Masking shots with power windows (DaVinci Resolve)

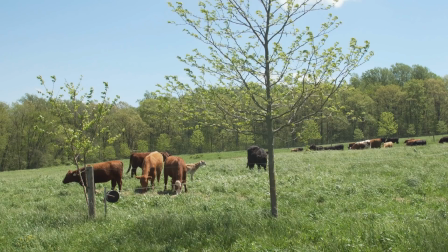8:26 Now the next thing that I want to do
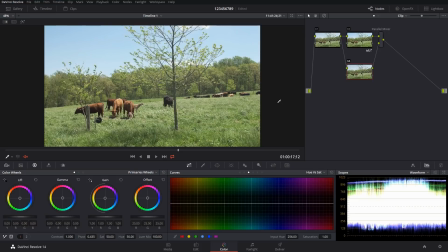8:30 is we're going to add another parallel node, but I want this to feel like it's autumn. So what I'm going to do is there's a couple of trees in here.
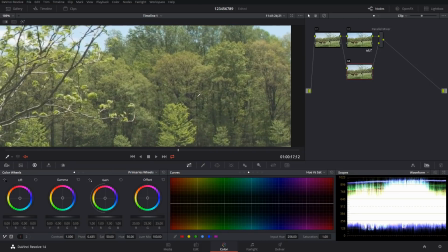8:40 I'm guessing there are different species because they're just a little tint different. I'm just going to use hue versus hue and change those
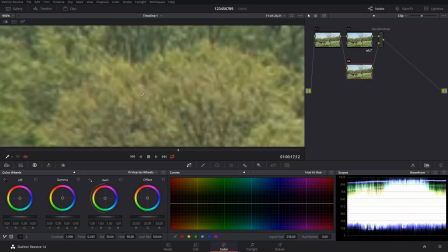to be a little more yellow. Okay.
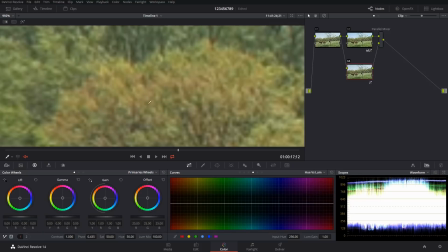9:07 Emphasize that a bit more. And this just looks really bad because it's we're so close.
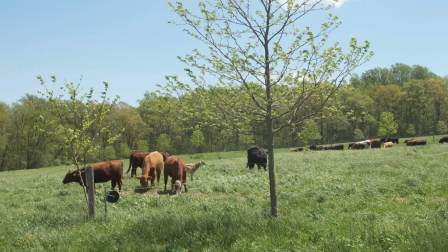9:17 Okay. So now if we come out and look at that, we can see that we're starting to add that yellow.
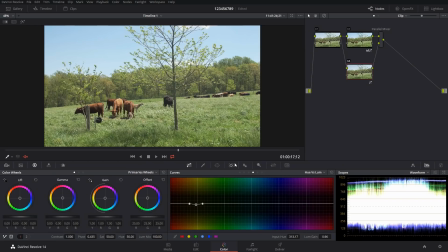9:25 I want to go in and do it a little bit more, make it a little more significant.
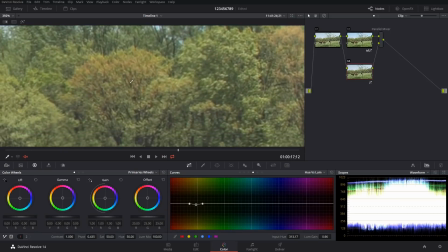9:32 Okay. Let's go into hue versus hue, and we'll stretch these out just a little bit so we get more of that tree in there. Okay. And then saturation, we're going to do the same.
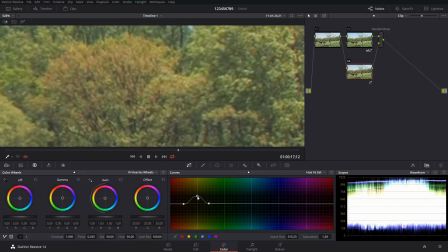9:49 Pull these out a little bit. And we can bring that up just a tad. And open these up just a little bit as well. Bring that down just a little bit.
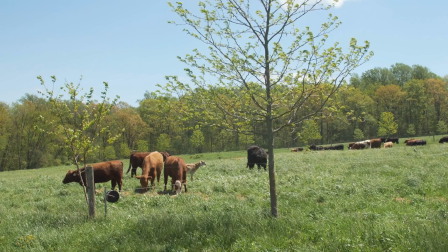10:03 Get it to be a little richer. Okay. So now we're starting to get that autumn feel. But one thing you'll notice is where the cows are eating, that also affect it down there as well. You see these little spots here? Affected these spots too, because they're also the same color.
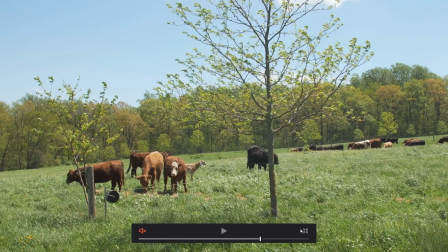10:22 So what we're gonna do
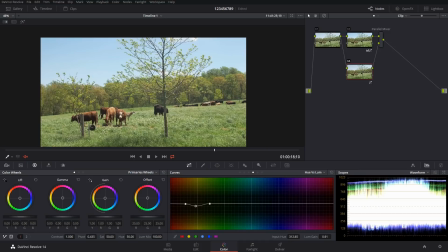10:26 is we are going to just use this, or just affect that tree line. So a power window right over the tree line. We'll try to get this up a little closer to it. And we'll just do the whole thing.
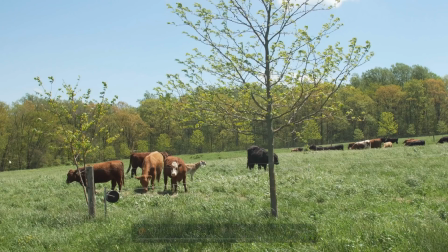10:42 So now we're not affecting this area anymore, and it's just the trees. Okay, so we'll play that. The trees look like it's, you know, getting closer to autumn, and you know, the leaves are starting to change.
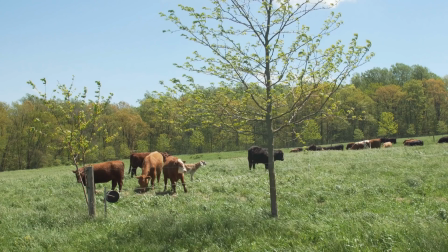10:58 You could go in and do this more, make it more significant, but that's just a really quick way, instead of having to pick, you know, colors and qualified and all of that. We can just take one color value, switch it to another color value,
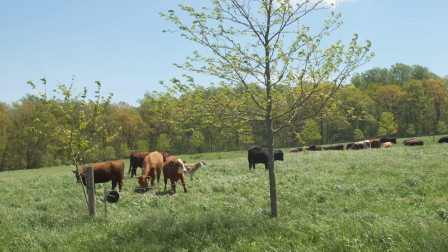11:15 boost up the saturation so it looks a bit more like we can do there.
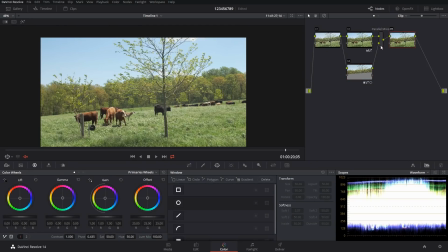11:21 Actually, what we'll do is we'll just go after everything, throw a little color boost in there.
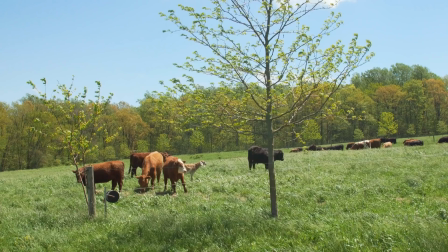11:31 Greens are getting a little crazy, but yeah, so there we go,
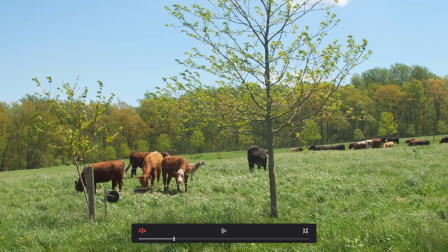11:35 adding a power window to limit the effects.
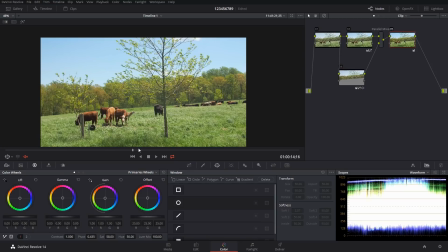11:40 And these two shots didn't have any tracking wasn't needed, but if you need it to track something, power window you have selected, and then you would be able to just come into here and track it.
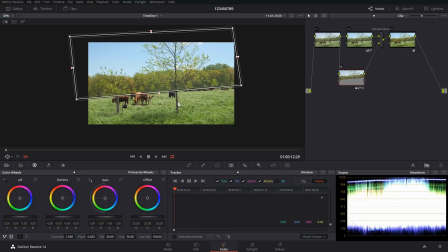11:54 So that's how you use power windows with the other tools to limit the location in which you're affecting for that particular layer. Again, my name's JR, and
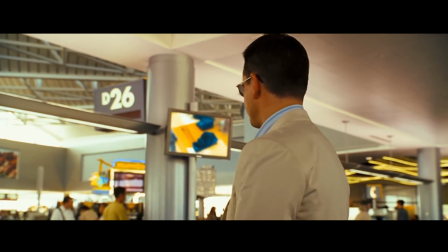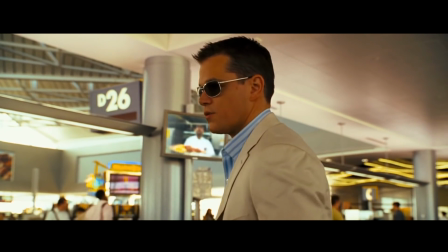12:11 see you when I see you.
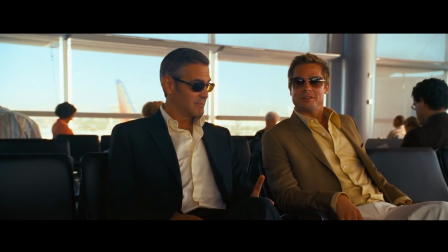12:17 Wow.